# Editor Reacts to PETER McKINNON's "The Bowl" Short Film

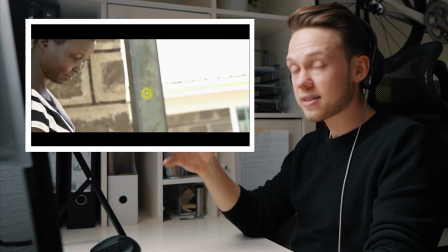(8:17)
The music builds up to that moment to give you that exact feeling. And that's actually when you as an editor do a really, really, really good job,
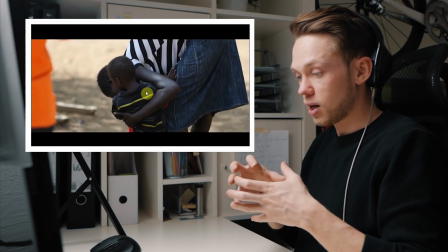(8:23)
is when the footage and the music and the voiceover was coming together, is really creating a feeling in the person that's watching.
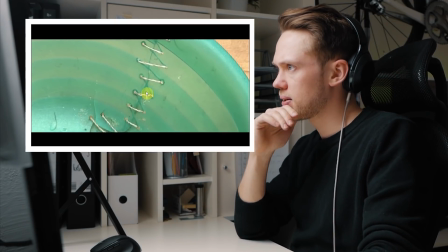(8:29)
And that's ultimately what really makes videos like this stick.
The stitching in the bowl came to represent a lot of things for me,
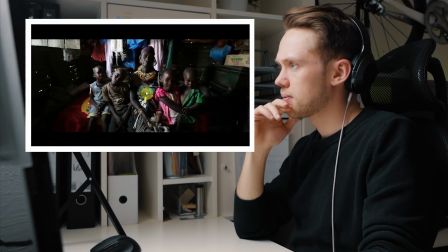(8:36) both the desperation that comes with poverty and the ingenuity that humans have to keep persisting.
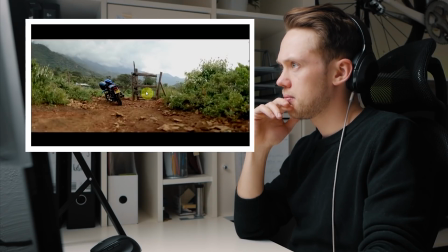(8:41) The misconception that happiness somehow means owning nice things.
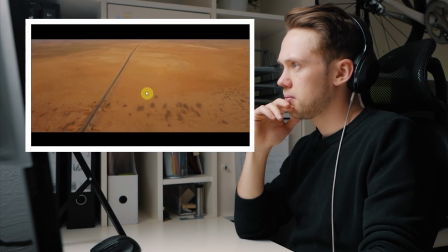(8:46) It also struck me as a metaphor for the world as a whole, a world broken by droughts, floods,
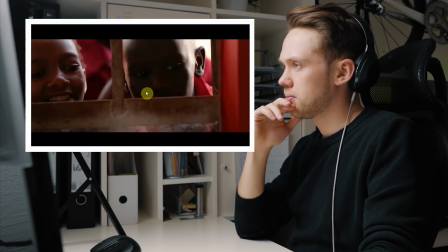(8:53) natural and unnatural disasters, but a world that can be held together by hope and generosity,
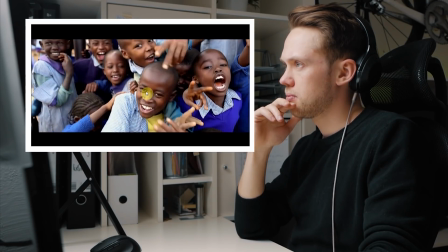(8:59) with the work of organizations like World Vision, and with the small, everyday...
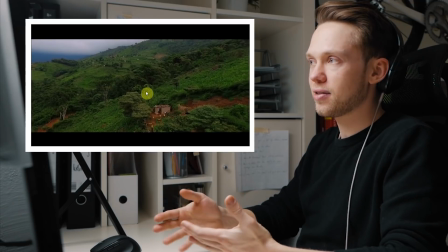(9:04)
I personally can't even pause at that moment there to add anything about the editing, simply because the message that he's sharing here is really,
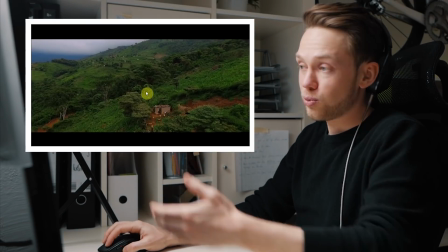(9:11)
really powerful and should make us reconsider if we in our normal lives actually wouldn't be able to do anything about this and help here and then support organizations just
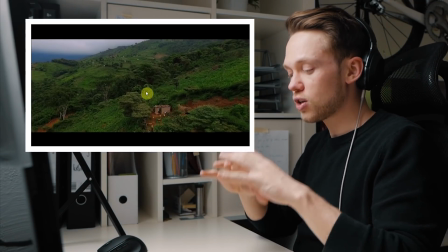(9:20)
like this. So with building up the story and building it all around this image of that bowl,
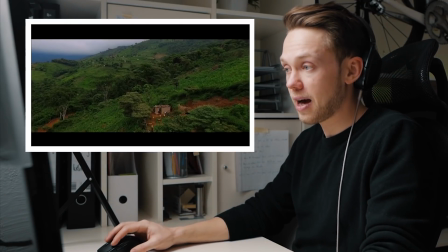(9:24)
that's actually the symbol for the persistence and the perseverance that these people have, is really what makes this video and this moment here at the very end so powerful.
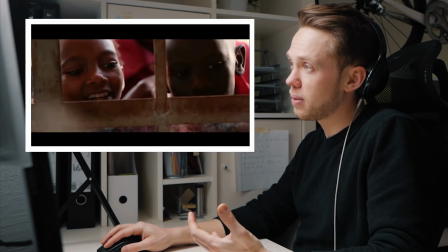(9:32)
And then the final points that he's bringing here, he's underlining them very much with smiling children that are still positive despite any situation that they might have to go through.
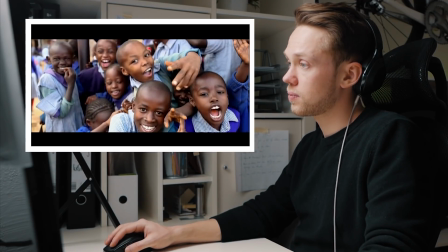(9:40)
And then here, that symbolizing handshake.
Organizations like World Vision, and with the small, everyday kindnesses. And that moment, you hear the sound effect punch. Show to each other.
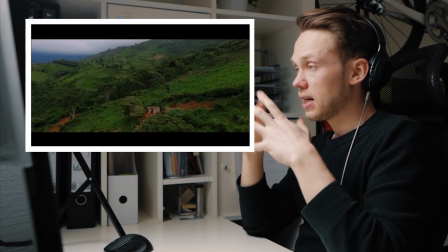(9:50)
And it ends on a very long drone shot and leaves you in that moment of, that should really make us all think. This time a little bit of a different analysis, not that super fast-paced, crazy travel montage, but more a very, very thoughtful and deep video from Peter.
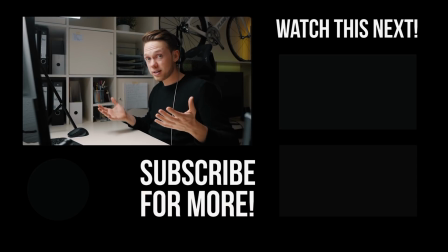(10:05)
I really hope you enjoyed it anyway and learned something from this. Over there you'll find a playlist with lots more of these analysis videos. If you want to suggest a new video that I should take a look at, comment it down below. Until next time.